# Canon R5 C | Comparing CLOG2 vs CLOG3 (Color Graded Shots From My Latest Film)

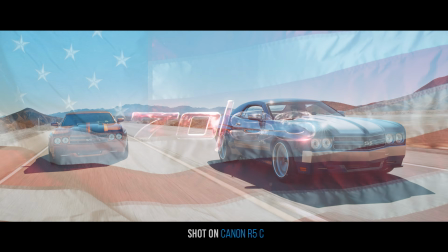(0:00)
CLOG2, CLOG3 from the Canon R5 C. I've got two of these cameras in addition to my Red,
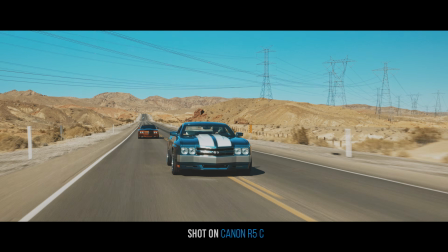(0:06)
and I've been using the Canon R5 Cs more often for my projects.
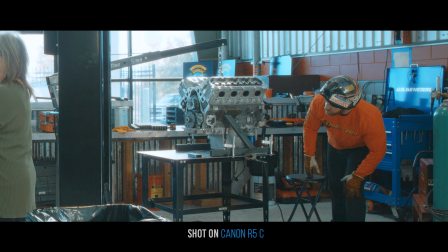(0:10)
I have pulled out a handful of clips from a recent film I just wrapped up for a customer of Trans Am Worldwide.
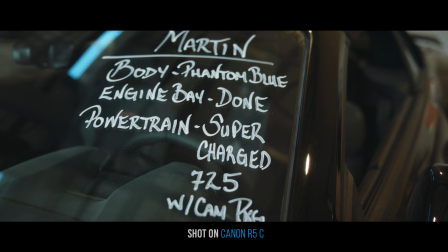(0:17)
It followed his build coming together. This is a company that makes the modern day Trans Am, the modern day Chevelle.
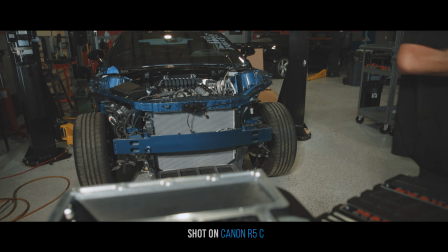(0:23)
These are $150,000 to $300,000 cars.
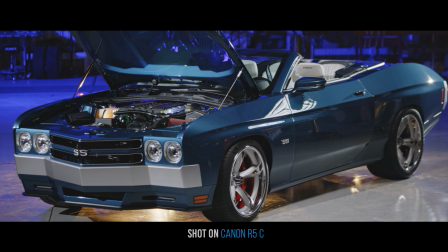(0:25)
It's really important that the video quality represents that level of expenditure and that the colors are really accurate,
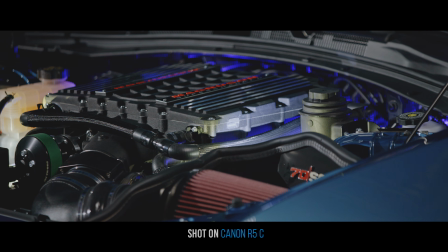(0:33)
because these paint jobs are extremely detailed.
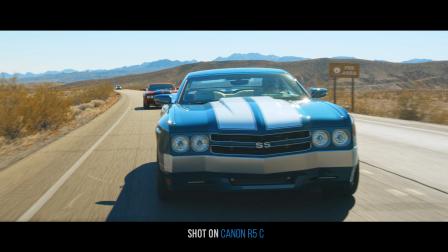(0:36)
I mean, they go through so much to get the paint looking exactly like they want it, and I've got to represent that in the color grades.
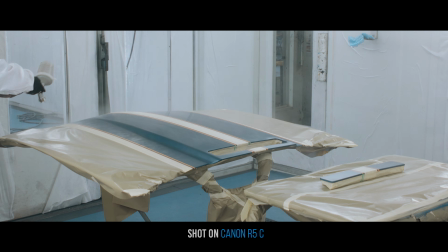(0:43)
So it's important that the camera is representing that well. I pulled out a handful of shots here that we're going to look at. We're going to open these up. I'm going to show you the rendered version, then I'm going to show you underneath what the stack of effects is that I did to get the looks that I did,
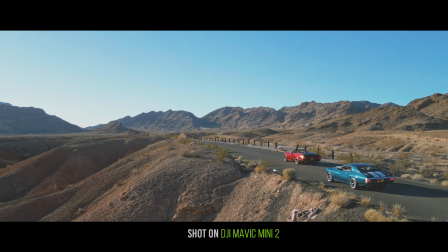(0:57)
because this is all going to be inside of Premiere.
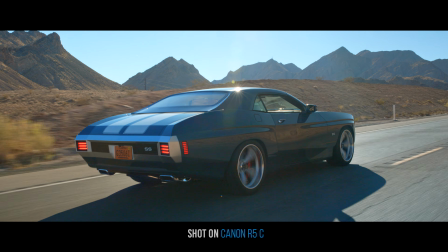(1:00)
You don't need to use Premiere, you could use Resolve, but I use Red Giant Color Suite in combination with Lumetri inside of Premiere.
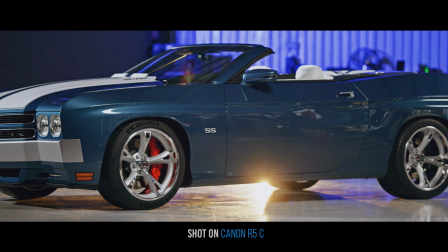(1:07)
This is not really important for this demonstration, this exploration of what we think about CLOG2 and CLOG3.
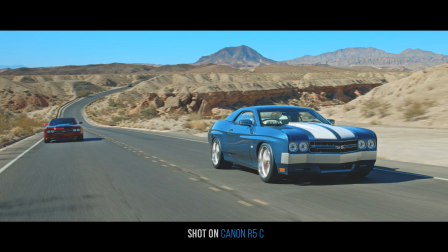(1:13)
You can use whatever you want. That's just what I do, and I like the workflow of staying all inside of Premiere.
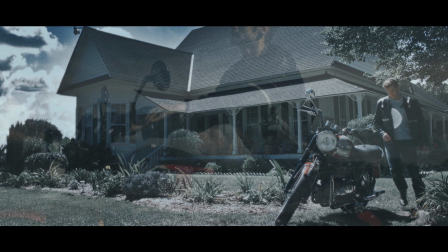(1:20)
Now, let's take a look at this first clip.
In a world where nuclear war has begun,
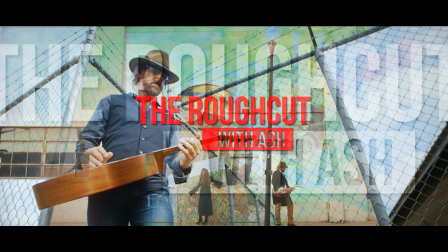(1:29) vampires fought back in super real 3D.
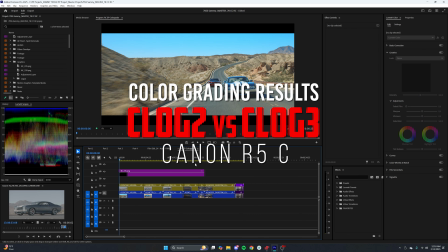(1:36)
This first clip is an outdoor clip. It's a driving shot. So we've got car-to-car driving.
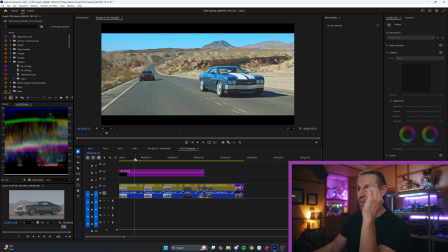(1:41)
This was filmed with the Canon R5 C, as we've established. And this is the end result.
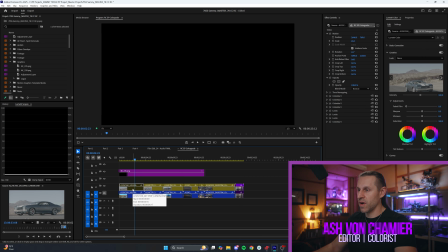(1:47)
I'm actually going to turn this layer off for a second. We're going to look at this one.
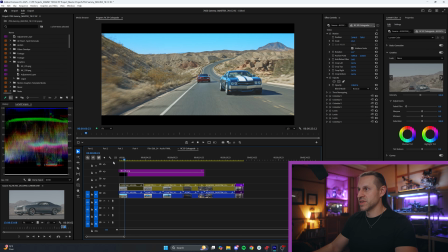(1:51)
This is the rendered clip, so we can just have it play for a second so you can see it in motion. Okay, so that's what the shot looks like.
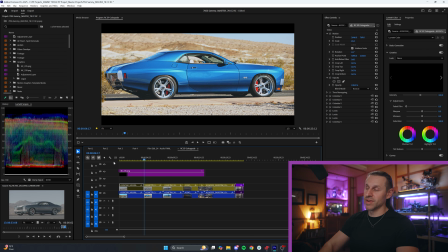(1:57)
This is the R5 C mounted to the back. Whoa, we already got to one other one. That's okay, we'll get to that one in a second.
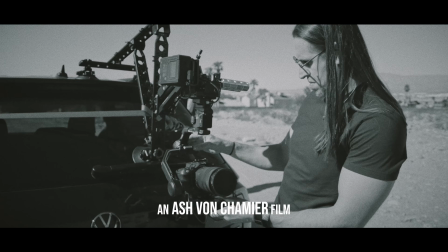(2:03)
I filmed this using the Tilt-A-Hydra Alien Arm system. It's the most affordable system that you could do something like this with. This is also filmed with the 24-70 f2.8 lens. I think I had it around 35, 40, somewhere between 35 to 45 millimeters here for this particular shot. And it's all filmed in RAW. To achieve CLOG2, if you want that option, in your Canon R5 C, you have to be filming in RAW. That's the caveat. I don't mind this because I film a lot in RAW, especially when it comes to the product shots.
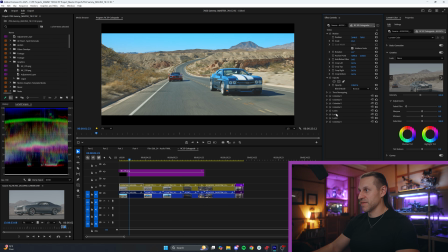(2:35)
So you can see over here, I've got many instances of Colorista and Looks to achieve this end result. I could get a much punchier, more saturated look from this if I wanted. I wanted it to feel a little bit more like a film from the 70s a bit.
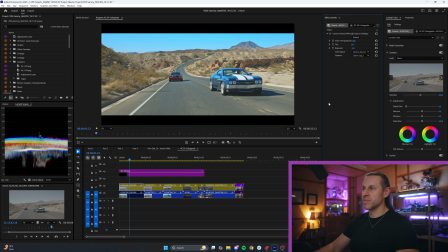(2:53)
Anyway, this is a little bit more washed out than I would normally do, but I love it. This is where I landed for this project.
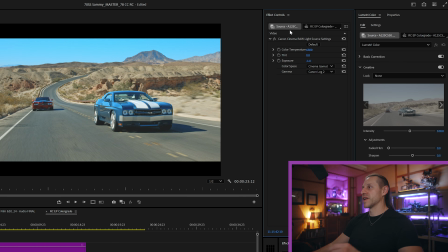(3:00)
So when I go to the source here in your effect controls, this is where you can see your raw options. And if we look at this, what I've done is I've set the color temperature to 6300 and I brought the exposure down a full stop.
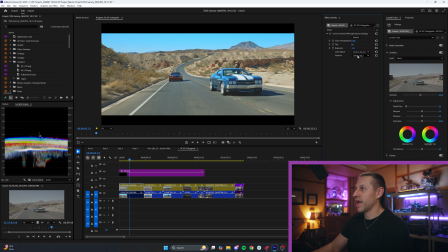(3:13)
And if we look at the gamma, I have used CLOG2 here. So that's what I went with for this particular shot. Now, you don't have to decide CLOG2 when you're filming, by the way. Just to be clear, if you don't have this camera, you just film in RAW. And then when you get it into your editor, you then get to toggle back and forth between CLOG2 and CLOG3. And I'm going to switch it to CLOG3 in just a second, but let's take a look at the CLOG2 for a second. The idea behind this is to have more dynamic range.
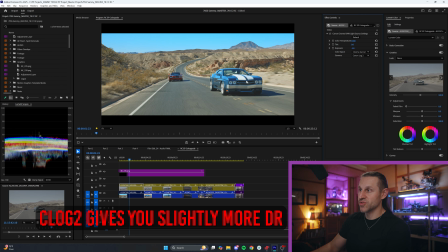(3:41)
Now what we've got is a blue car with white stripes in an extremely bright environment.
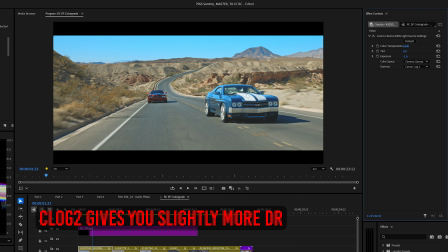(3:45)
What you're battling against is not blowing out these white stripes, right? So you want to have it bright enough that you have detail and information in the shadows, but then you're not blowing out the white stripes. Now it gets a little bit dark here, I will admit, but to be honest, I think that that's probably part of the color grade.
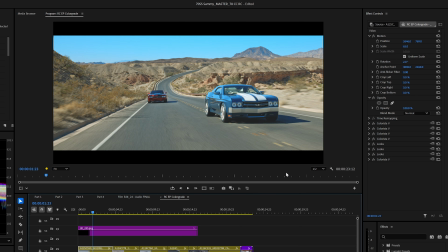(4:02)
So let's take a look at what it looks like with no effects here. I'm just going to use my global effects button.